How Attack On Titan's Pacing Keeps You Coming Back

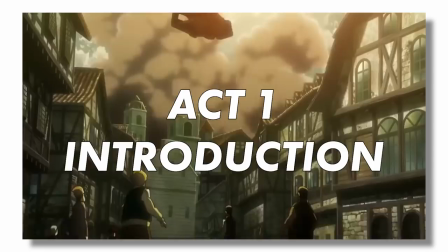8:18 This means you are most likely going to be throwing a lot at your audience at once to make them invested early on.
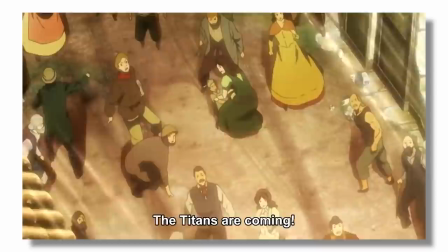8:25 This will ensure that they continue with your fiction.
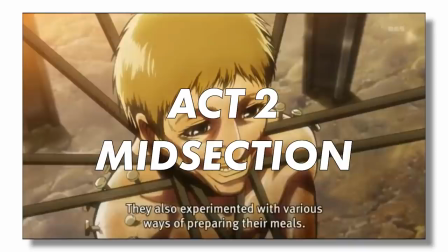8:28 Your midsection is more likely than not going to have a slower pace, because now that your audience is invested,
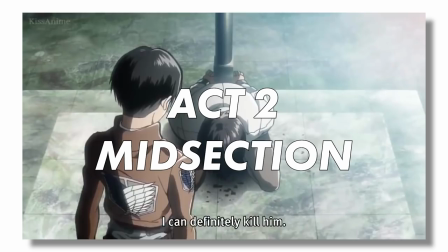8:35 you could take some time to have them stew with the implications of a particular story element before bringing them to the next one.
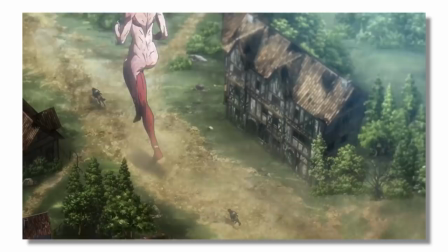8:42 Of course though, as the midsection continues, pacing generally builds.
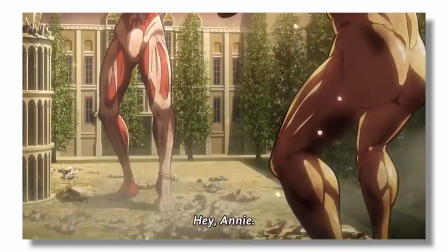8:48 This is what creates the well-known term rising action and lastly
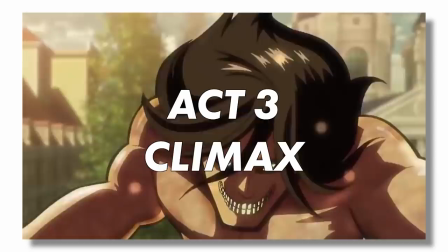8:52 the climax is a brief moment where the pace reaches its crescendo creating the most
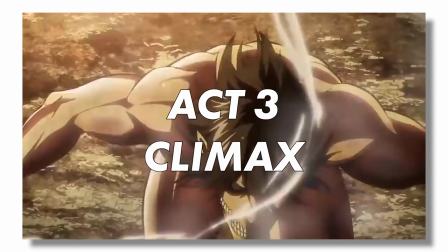8:57 tension filled quickly progressing part of the story sometimes there is even an
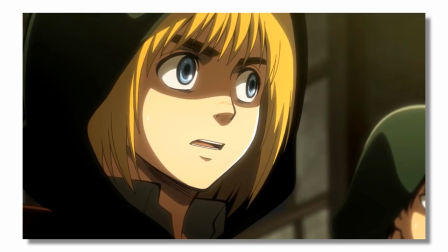9:02 extreme dipping of the pace just before the climax a calm before the storm a
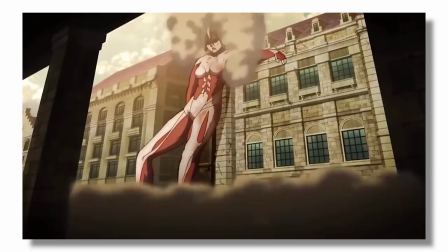9:08 valley meant to accentuate the climax's peak and lucky for us attack on titan season one is a great example of everything I just mentioned.
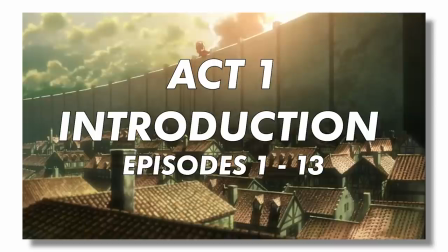9:17 The first half of season one really works as a high-paced introduction.
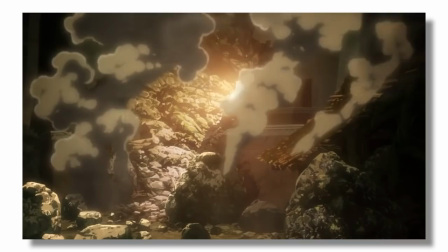9:22 In 13 episodes, we cover five years, including the breach of Walmaria, the introduction of the Titans,
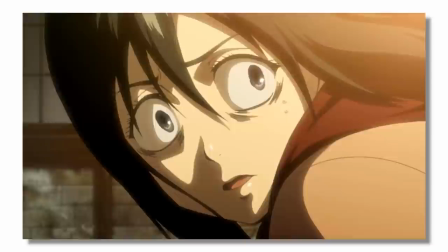9:30 the in-universe discovery of the Colossal Titan and the Armored Titan, the destruction of Shiganshina, the death of Eren's mother,
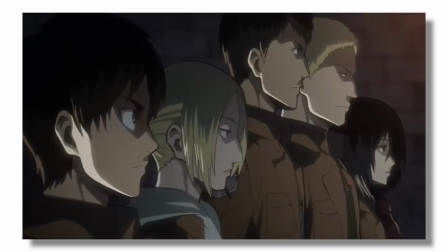9:37 the disappearance of Eren's father, the recruitment into the military, graduating from the military,
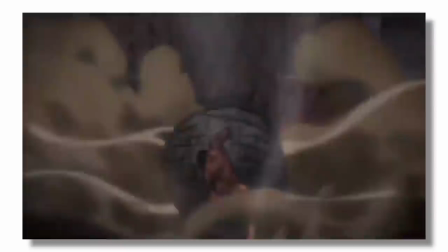9:43 the attack on Trost, Eren becoming a titan, and the re-securing of the wall.
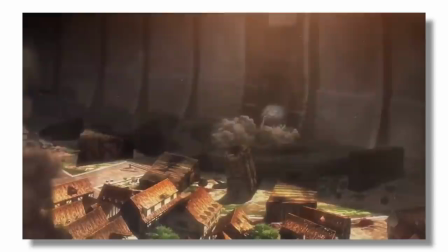9:48 All of that in 13 episodes. And honestly, I probably skipped over a bunch of consequential events too.
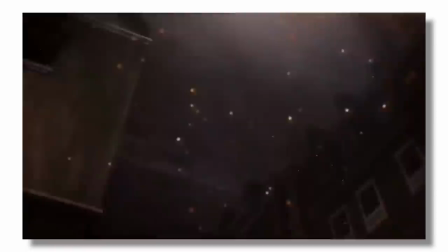9:56 The point though is to recognize the high rate at which story elements were introduced
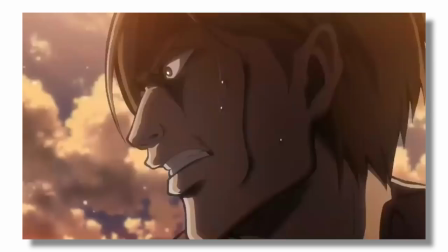10:00 relative to one another in order to quickly invest a new audience in the setting, characters, and conflict.
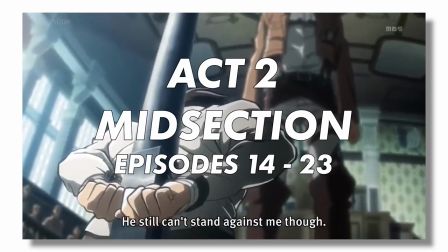10:07 The next act we have is the midsection and as expected there is an immediate and noticeable dip in the pacing
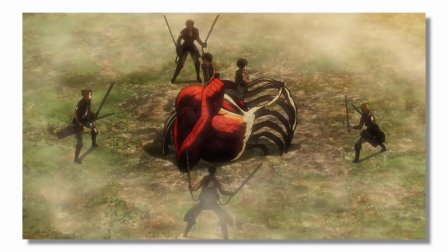10:15 episodes 14 and on see us in the aftermath of the narrative elements that were established in the
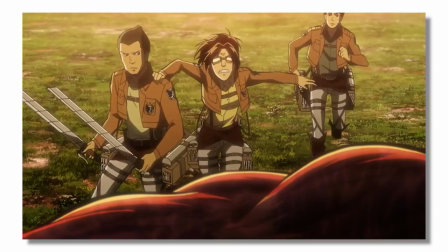10:21 intro and allow us to focus on the consequences and adaptations the characters must endure because
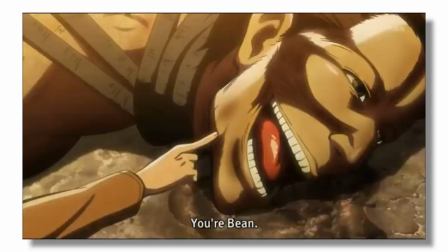10:26 of them these slower paced moments are much more focused on the characters and the cerebral elements of the plot.
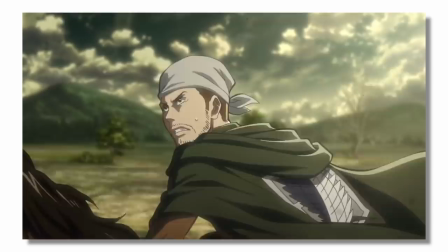10:34 But as I said, the midsection is not completely low pace. It is meant to build the pace to have rising action.
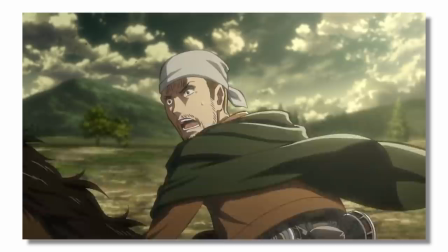10:41 And yet again, this is exactly what happens in Attack on Titan.
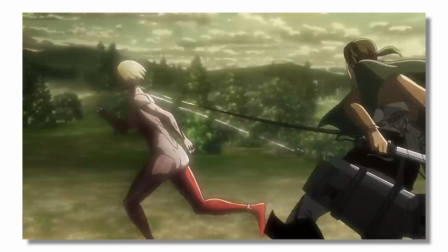10:46 When the scout regiment assumes their formation and they find the female Titan, we get greater and greater tension throughout this series of episodes.
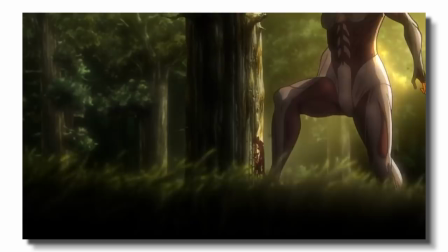10:54 Where this section of the narrative started out slow and methodical,
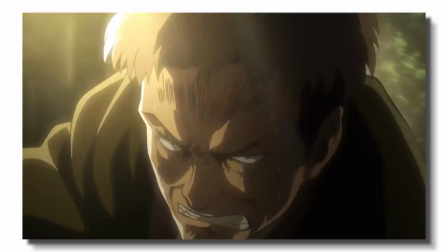10:58 now it is high octane with both the characters and audience seeing progressive story elements moment by moment.
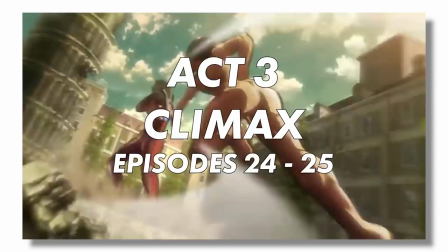11:05 This all then naturally leads to the climax, a brief moment with high pacing.
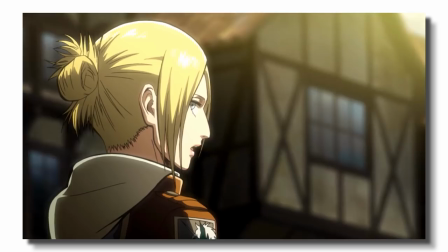11:11 Just before it, though, is that calm before the storm that I mentioned,
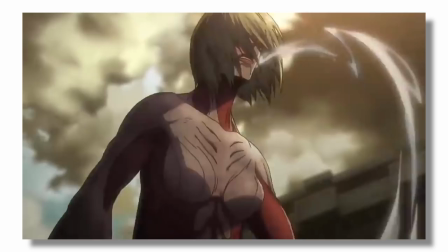11:14 a slow episode that focuses on Annie just before the pacing ramps up to the next episode to showcase her pivotal fight with Eren.
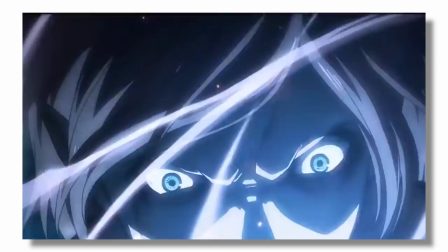11:22 And in this brief climax, the story drastically evolves. The inner city of the walls is destroyed, Eren has this fiery titan form,
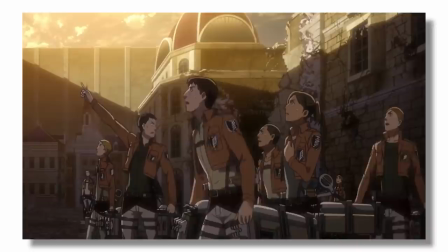11:31 Annie shields herself in crystal, and the wall is revealed to be comprised of titans.
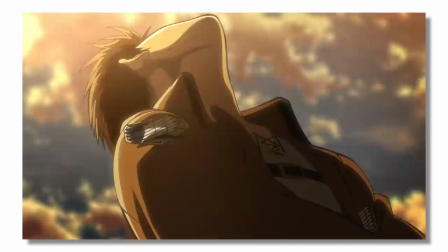11:37 For the most part, Attack on Titan Season 1 was a textbook example of macro pacing in storytelling,
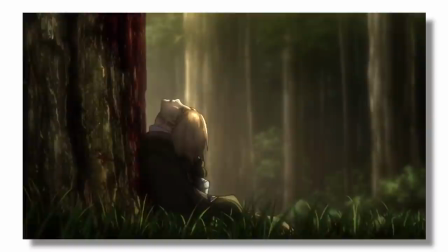11:44 which is probably why it captivated such a wide audience.
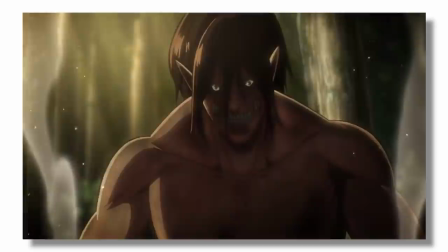11:48 But Attack on Titan wouldn't be in the upper echelon of well-paced anime if it did everything by the book.
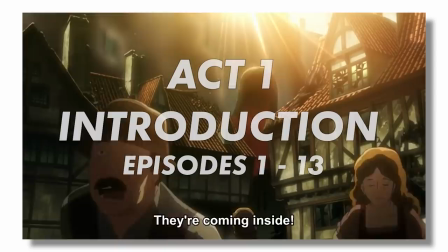11:55 No, it takes some chances with the pacing. Specifically, let's look back at that introduction again.
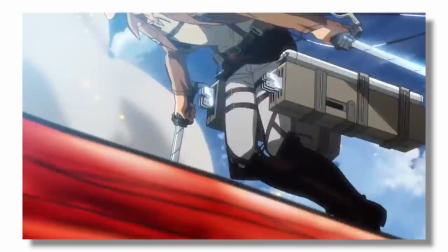12:02 Remember how I said this section was comprised of 13 episodes that worked to establish the setting, the characters, and the conflict?
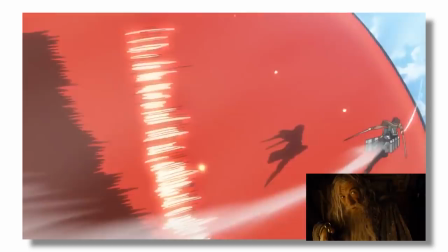12:09 Well, I lied. Kinda.
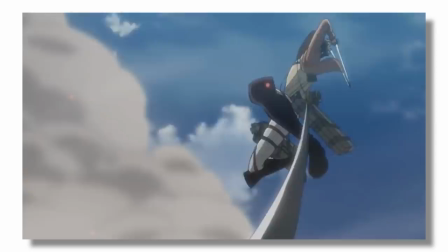12:13 Something quite cool and pretty unique is that there are actually two introductions in the show.
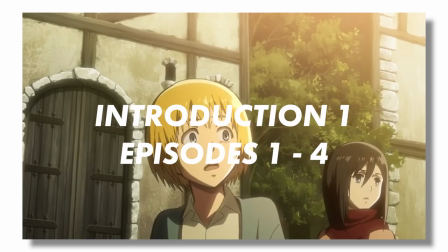12:19 The first is from episodes 1 to 4. Like I said, these initial episodes set up everything that we as the audience expect.